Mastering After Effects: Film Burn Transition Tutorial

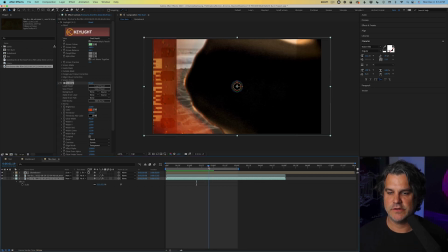Like it's burning the edge of it, right? And you can see it right through here. If I turn this off, it just looks more like a black edge, and just adding this other layer below it with a glow gives it a little bit of a burn to it.
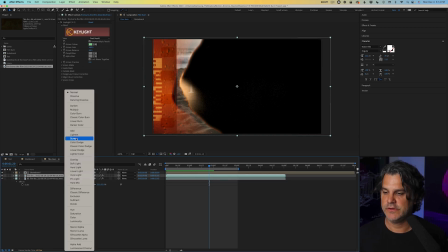So that's looking awesome. And we're also gonna go ahead and set the top layer to screen. So again, it's burning through just a little bit more there.
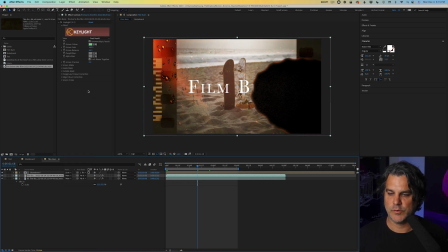So that's with screen and this is normal. So you can see it just creates a little bit more of a light burn look to it. Awesome. Now here comes the fun part. Here's the part where it makes it look like the film is actually burning.
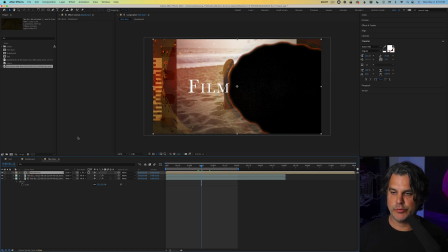What we need to do is we need to select our skateboard pre-comp, and we're gonna go up to Effect, Distort, Liquify. And we're going to select this first brush here, open up tool options, and we're going to increase the size here all the way to 600.
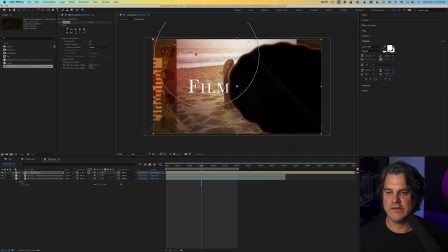And then we're just going to start dragging and liquefying the image below. So I'm going to kind of speed through this, but you can see it's just click and drag,
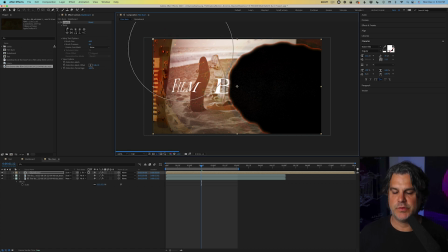and I'm moving it all to the left because the burn is moving up and to the left.
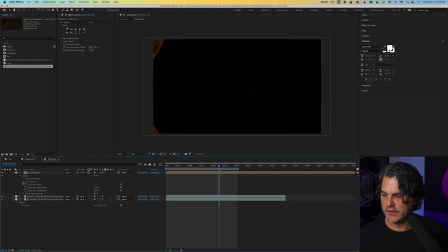Then I'm going to open up the liquify distortion percentage. I'm going to crank this up to about 125, set a keyframe, and move back here
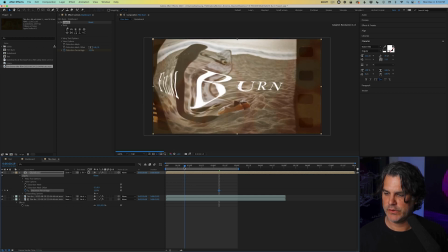somewhere in here, around 19. Set this down to zero. And let's go ahead and ease in. And we'll go ahead and also ease out. So if I skip through this,
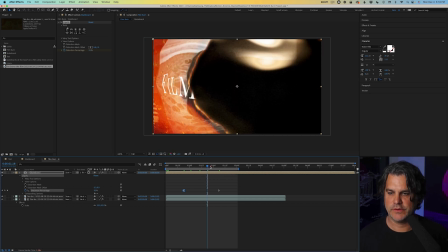you can see how it's starting to warp and create this film burning effect.
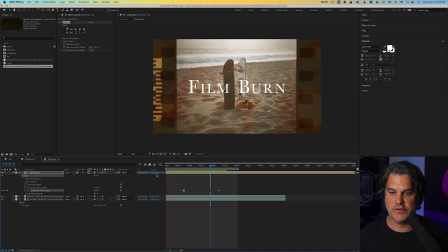So let's go ahead and preview this. And here's what the preview looks like. And you can really see that warp just really sells the effect here.
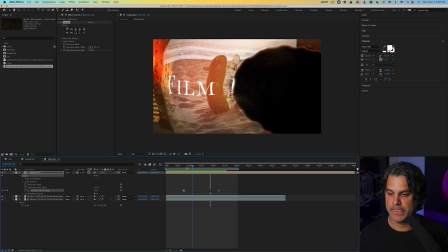We can take this even a step further by adding a camera.
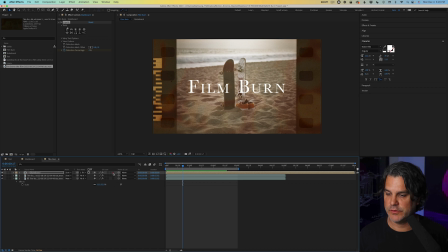So that's what we're going to do. We're going to add a camera here. We're going to make these layers 3D and layer new camera. And we're going to make it one node, hit P for position, set a keyframe,
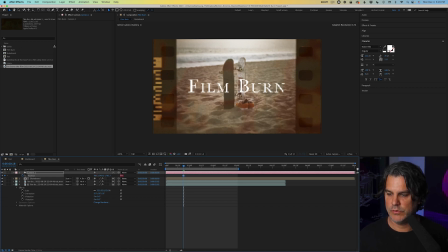move forward one frame, and we're going to move it forward just like that. And I'll just go ahead and zoom in here so you can see this. So right now it pops in just like we see here.
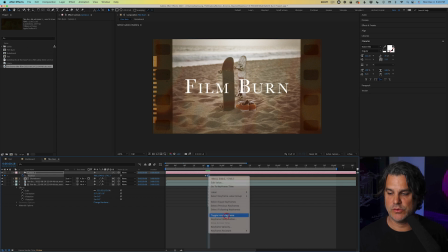We're going to make this a hold keyframe. So we'll toggle hold keyframe, and we're going to move forward. And at this point, we're just going to make it kind of slide to the side.
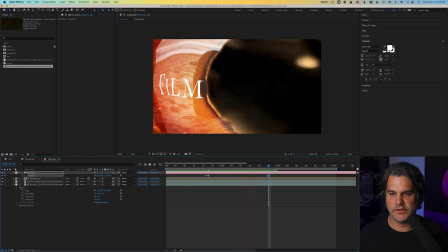So if we preview this, pops in, and then it kind of moves, pops to the right.
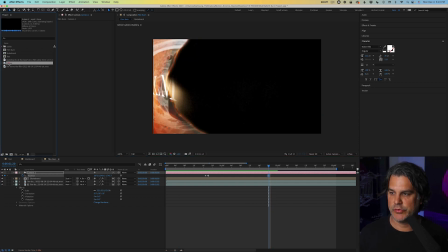And then we can do one more thing to finish this off. We're going to bring in this light leak we have here.
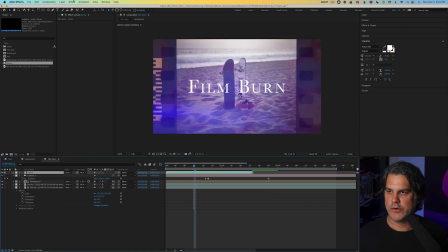We're going to set it to screen. Then we're going to go to effect, color correction, CC toner, which I absolutely love. We're going to change the midtone to a yellow. And let's play it back. And there we go. There is our film burn effect.
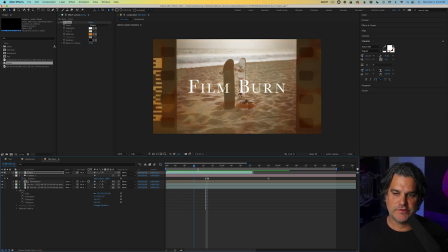The light leak that happens, I timed it originally so that it happens right, pops in right here. And then that's where the camera pops in. So it kind of also helps kind of sell that effect and then burn through. So there is our film burn effect. Super easy to create in After Effects. If you like what you see here, I highly encourage you to download my free PDF guide over at motionscience.tv/guide. As always, thanks for watching, and I will see you guys in the next video.